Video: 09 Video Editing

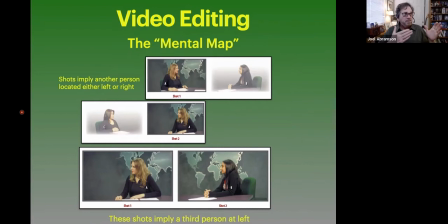And that is, you know, the vectors or the way that objects and people are placed in a screen will imply other objects that are off screen. So, in this case, we have a shot of a person right here and that's implying that they're talking to somebody over here.
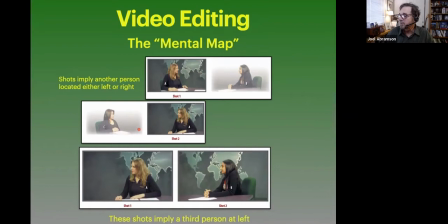And if we have that person looking this way looking to their left it implies another person over here and and this these two shots imply another person over here so just remember when you're shooting things um
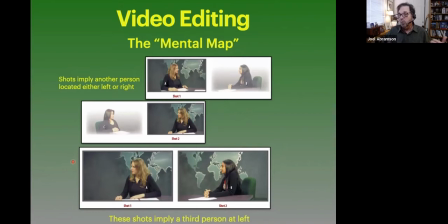what what is the implication for this scene what are people mentally filling in with with the psychological closure remember that and make sure that when you assemble your scene together it will make sense because we do like for this shot we do need a b-roll of somebody over here going
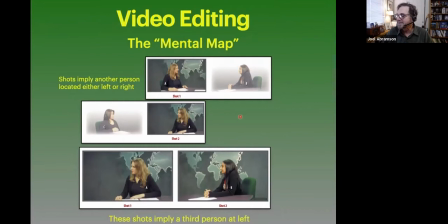or some b-roll of this person over here going you know reacting to that so make sure that you've got enough shots to cover this mental map
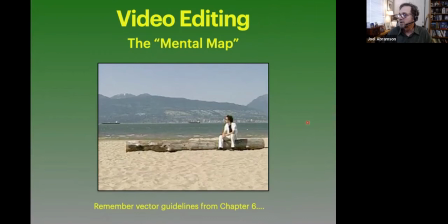and remember your vector guidelines from chapter six you know our index vectors right that are pointing different directions
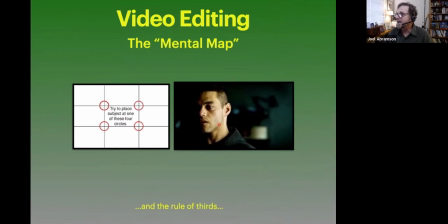and also remember that rule of thirds that we had from from that chapter two because where people are on the grid of the screen helps in placing those vectors
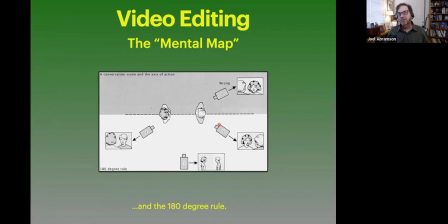and don't forget about the 180 degree rule okay now we have said in the past you got to stay all on one side of the 180 degree rule But you can sometimes cross the vector line, all right?
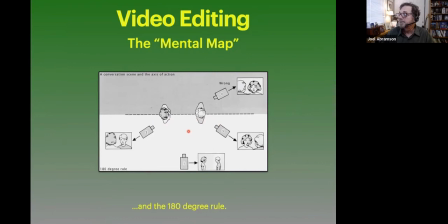But you have to do that with purpose if you're going to do that. Just, you know, if you don't have a purpose in your video for crossing the 180 degree rule, then don't.
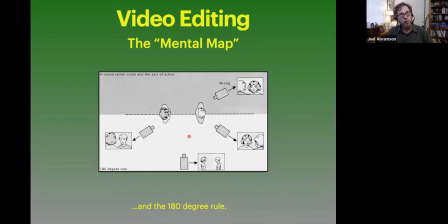But sometimes it will make sense to do that if you're changing parts of the story.
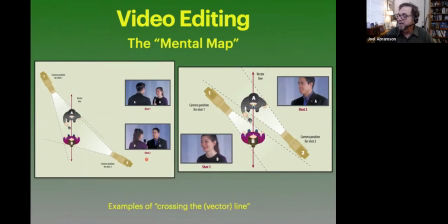Here's a couple of examples where there's a Z axis switch. OK, and so we have a camera one over here, camera two over here. And when we cut in between them, the people move back and forth. Right. Shot one has has person, the guy over here and then he flips.
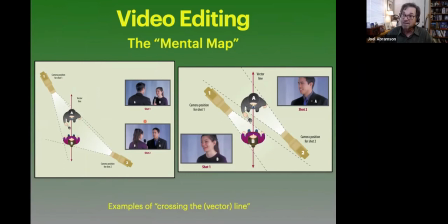OK, so this is a place where if you went across a 180 degree rule, you're going to get that. Just be careful with that. And it doesn't matter if you're doing a two shot or a one shot, crossing the vector line can give you, you know, give you that problem.
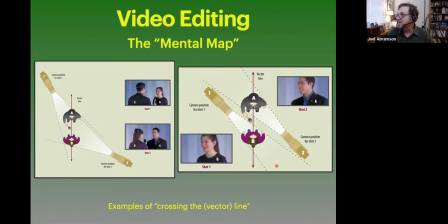So be careful when you're shooting, you know, doing a single camera shoot and assembling shots if you're crossing that vector line. And what that does to your mental map, right? Look, the mental map of shot B here implies the person over here looking back at her.
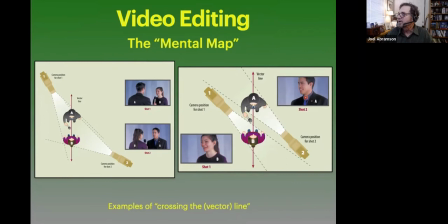But if you shot that together, when you edit that together, your mental map's going to be a little messed up, right?